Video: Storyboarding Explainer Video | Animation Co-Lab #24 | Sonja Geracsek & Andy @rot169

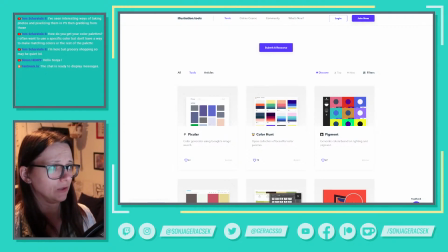yeah, like Tom suggested, you can also pixelate pictures, photos, and
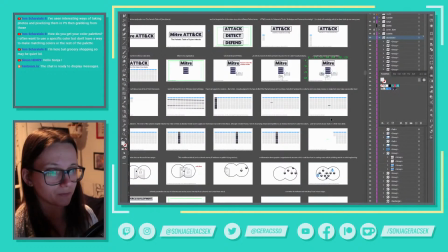eyedrop the colors in Photoshop. So there's loads of different methods.
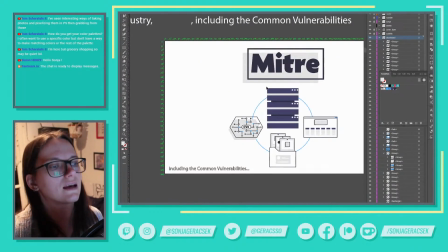I don't know if the screen now looks super sad with all of the blue taken out of it. Ooh, I am...
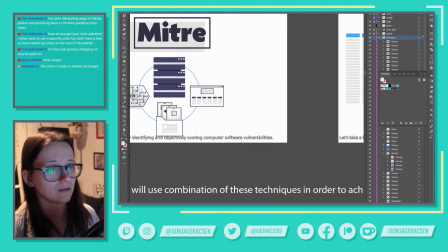okay, I'm not sure about this, because it looks a lot more bland than before.
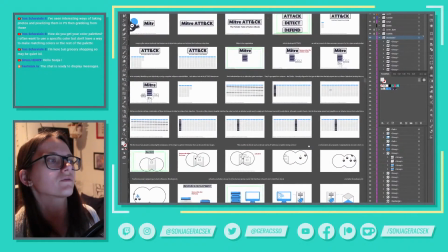But, I mean, the blue, the whole point of the blue is that it's like, saying...
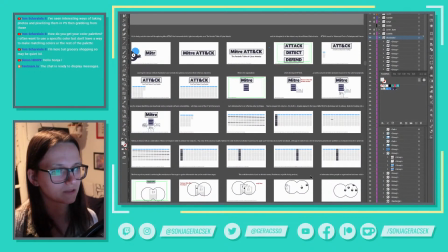It's a highlight color, but it's also like saying something bad is happening.
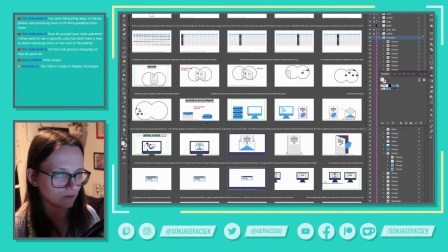So I don't want to use the blue willy-nilly, like here, like the bad things are happening, everything's blue.
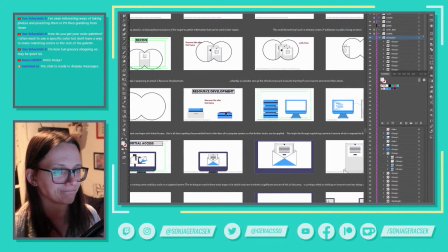I'm gonna leave it like this. I'm gonna think about it.
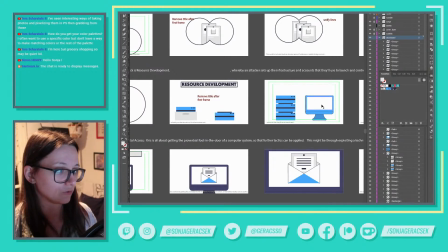This is another thing that's very useful when you are designing. Don't force yourself to make a decision. Sometimes you do need to step away and kind of sleep on it, think about it,
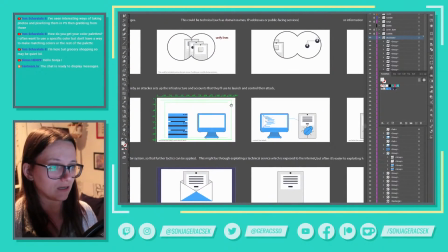and then come back to the design and look at it with fresh eyes. So if you can, just jump onto another project or take a break from that particular scene, maybe work on a different scene.
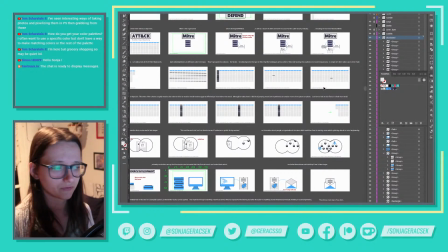So that's a good way of kind of making a decision without making a decision. Making a decision for, having the decision made for you by just not engaging with it.
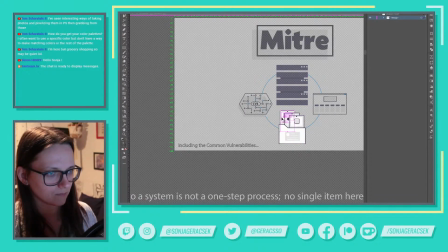Okay, so I want one of these documents. Maybe this back document, because we don't see this one a lot.
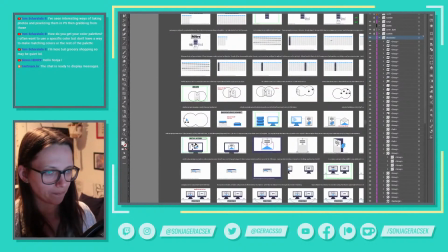So maybe I want this back document to be this document that appears here, that comes out of this screen.
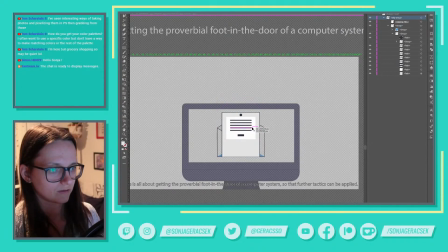And I think what I want this to, I guess it's already that one. Yeah, I just removed 2 of those lines. Okay, so it's essentially already that one. But the change I would like to make here is,
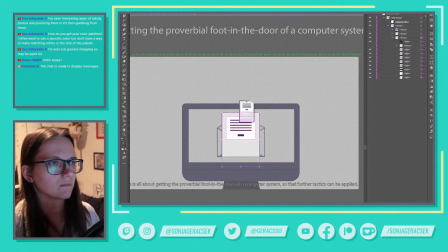let's make this the same width. Why did that not make any changes? And why does that have a weird...
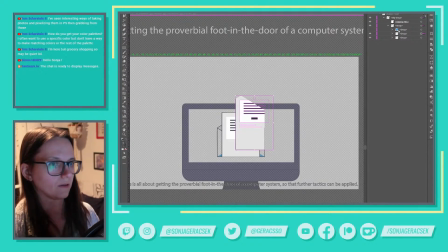Okay, there you go.
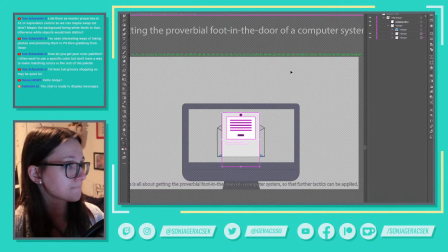Link what to the master properties? The colors, you mean? Yeah, I could do that.
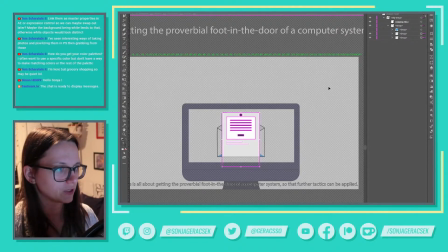That's an option for sure. I mean, if I'm using Illustrator files, I can always color them in later, that's for sure. If they're going to be with this document, it might end up being
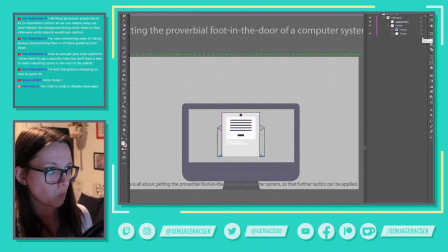where was I going with the sentence? A shape, then it would be useful to link the colors and then I can change them. Okay, so
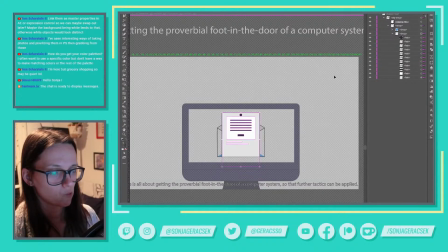what I want is this not to be gray.
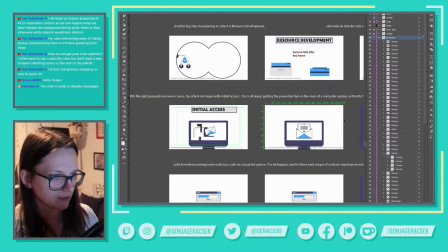I think that was the main point, because at the end it's supposed to like open up and reveal this door,
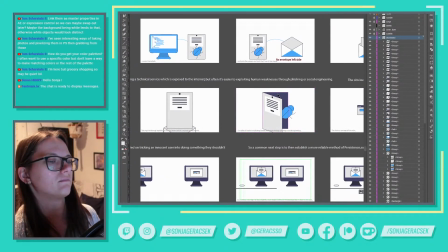but actually I don't mind that.